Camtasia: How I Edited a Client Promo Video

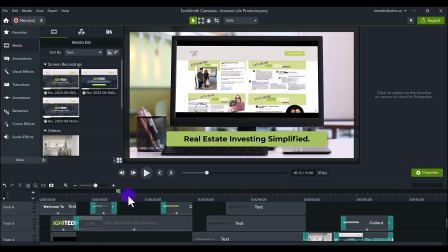5:41 So it's real estate investing simplified, you know,
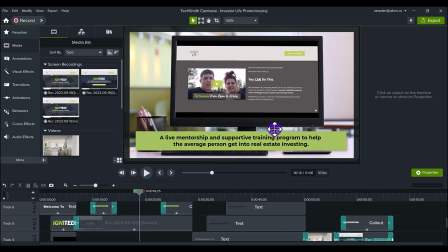5:44 a live mentorship and supportive training program to help the average person get into real estate investing.
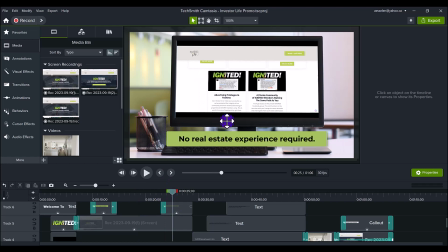5:50 And then the last part is no real estate experience required. So while the website's flashing by, there's these bullet points here at the bottom that are, you know, promoting it.
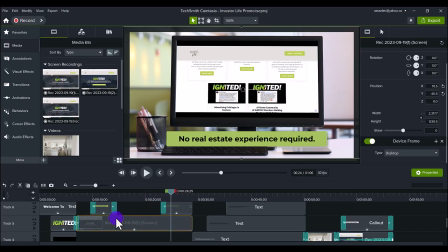6:02 Now, this right here, this was me going onto their website,
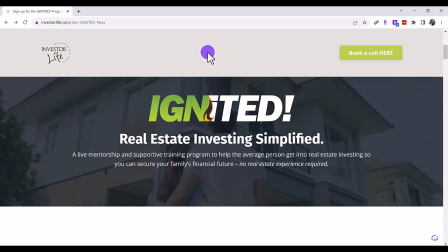6:08 and all I did was a screencast recording of me scrolling through the website.
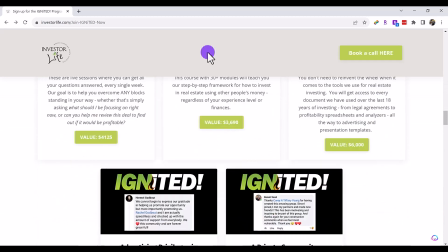6:15 Just all I did was just this, just scroll through while I'm doing a screen record, which was one of these right here.
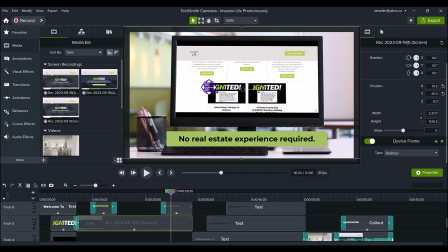6:24 And then how I got it to fit into this computer is in Camtasia, they have this thing called device frame. And so when you go to visual effects, there's this thing right here called device frame,
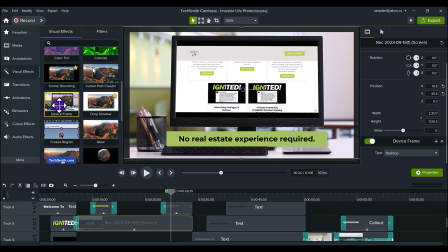6:39 which basically means you can put a video inside a computer or a cell phone or an iPad, whatever devices, right? And so they have this preset so that you don't have to go and find one on a website and manually do it because it would take a lot longer.
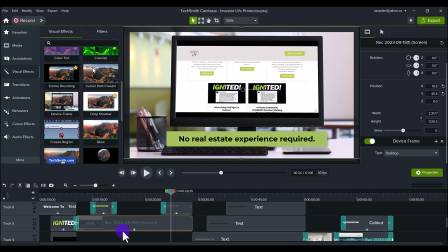6:57 So what I did was I dragged this onto the screencast recording, and then it already fit it inside here, and I chose the desktop.
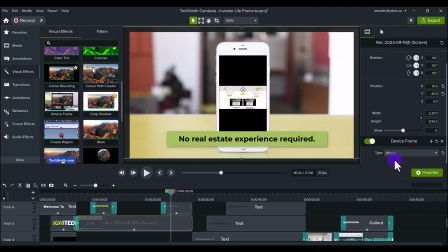7:08 So if I change this to iPhone, it's gonna fit it inside the iPhone. Now they do have more features and more images. If you have the assets, there's more free ones, but then there's also more paid ones as well.
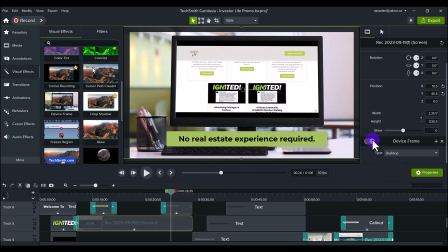7:23 I just chose the standard one. I was fine with it. If you turn it off, you can see this is what it looks like without it on.
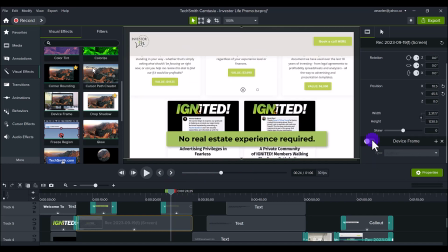7:32 It's just the website.
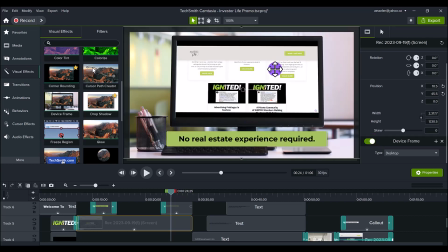7:33 And then you put the device frame feature on, and now it's fitted nicely into this computer, like it's actually scrolling through.
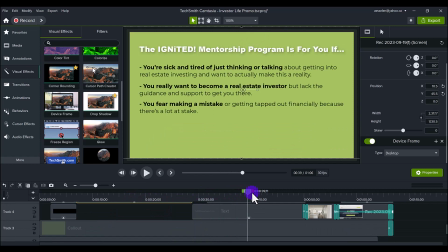7:41 So the next part here was bullet points about the program. So it's like the Ignited Mentorship Program is for you if, and then so it's getting rid of their limiting beliefs, right?
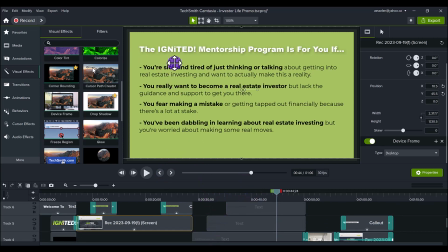7:55 It's if you're, you know, you might be sick and tired of thinking about getting into real estate. Well, that's why they put that there. And you really have been thinking about you want to be an investor, or you're scared to make a mistake.
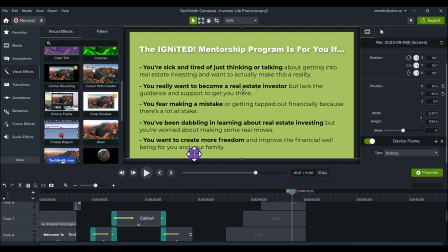8:06 All these things are limiting beliefs, and they're trying to address them in the program so that you get rid of them and then you want to take the program.
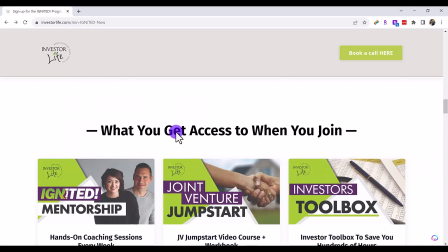8:15 And so I just took this information that was already on their website.
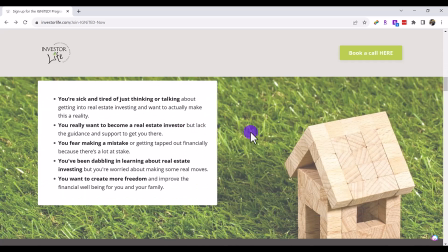8:21 So if you're doing like a promo video or anything for a client, always look at their stuff. Look at their website. Look at their social media. What's their vibe? What is it they actually want? What are they like? So that you can put that into the video. So they really do help beginners and all that kind of stuff.
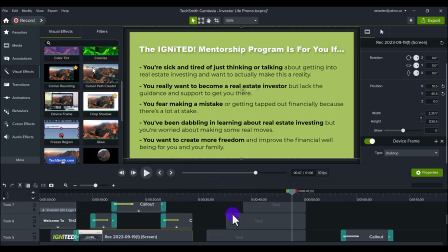8:39 And so all I did was just list it out in order here. And you can see this is what this whole like kind of tower is going on.
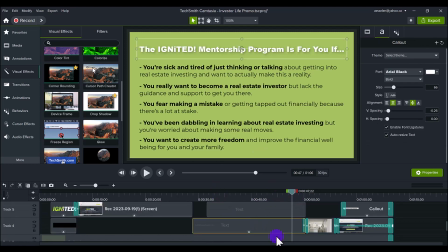8:47 It's literally just text. This is the title here. This is that bullet point.
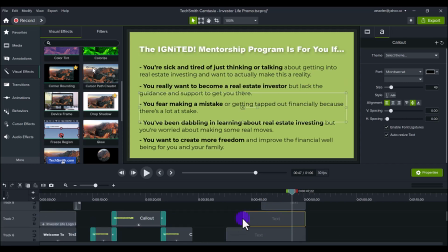8:52 This bullet point, and it's just coming on at each different times as it goes through the video. But at the same time, I'm leaving everything else on. So you can see the title starts,
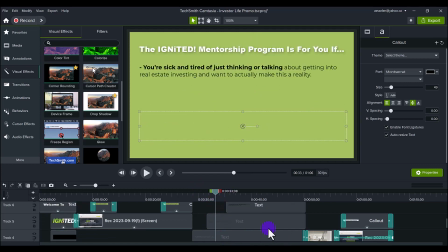9:04 and then this one starts, but it's all still staying together until it looks like this.
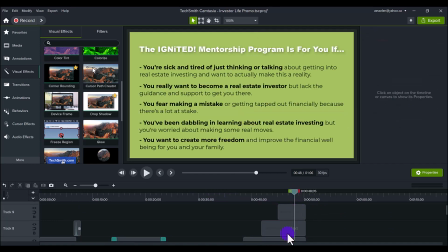9:10 So it's kind of like a half pyramid that's going on.
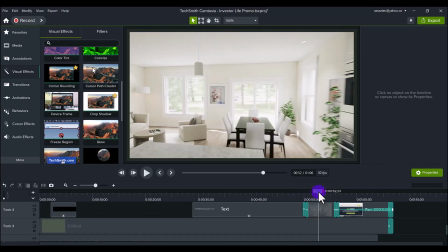9:13 And for this last clip, I wanted to get like B-roll footage, you know, a home or something like that, so people could visualize, you know,
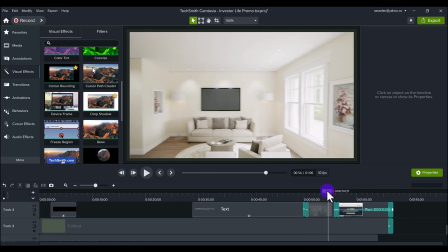9:21 purchasing a home, purchasing something that they could rent out or get into real estate investing.
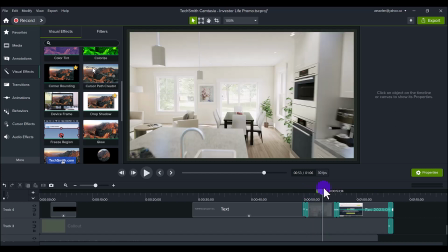9:26 So I found this really cool clip on Storyblocks, which is a website that offers copyright-free footage.
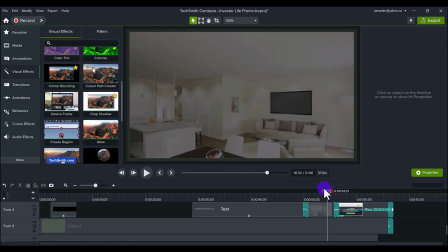9:34 And this is a cool clip right here of like, you know, it fast-paced moving through a home.
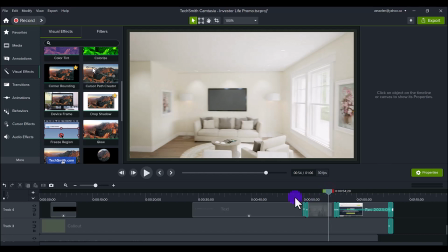9:39 And it's kind of like I'm trying to get the energy going up.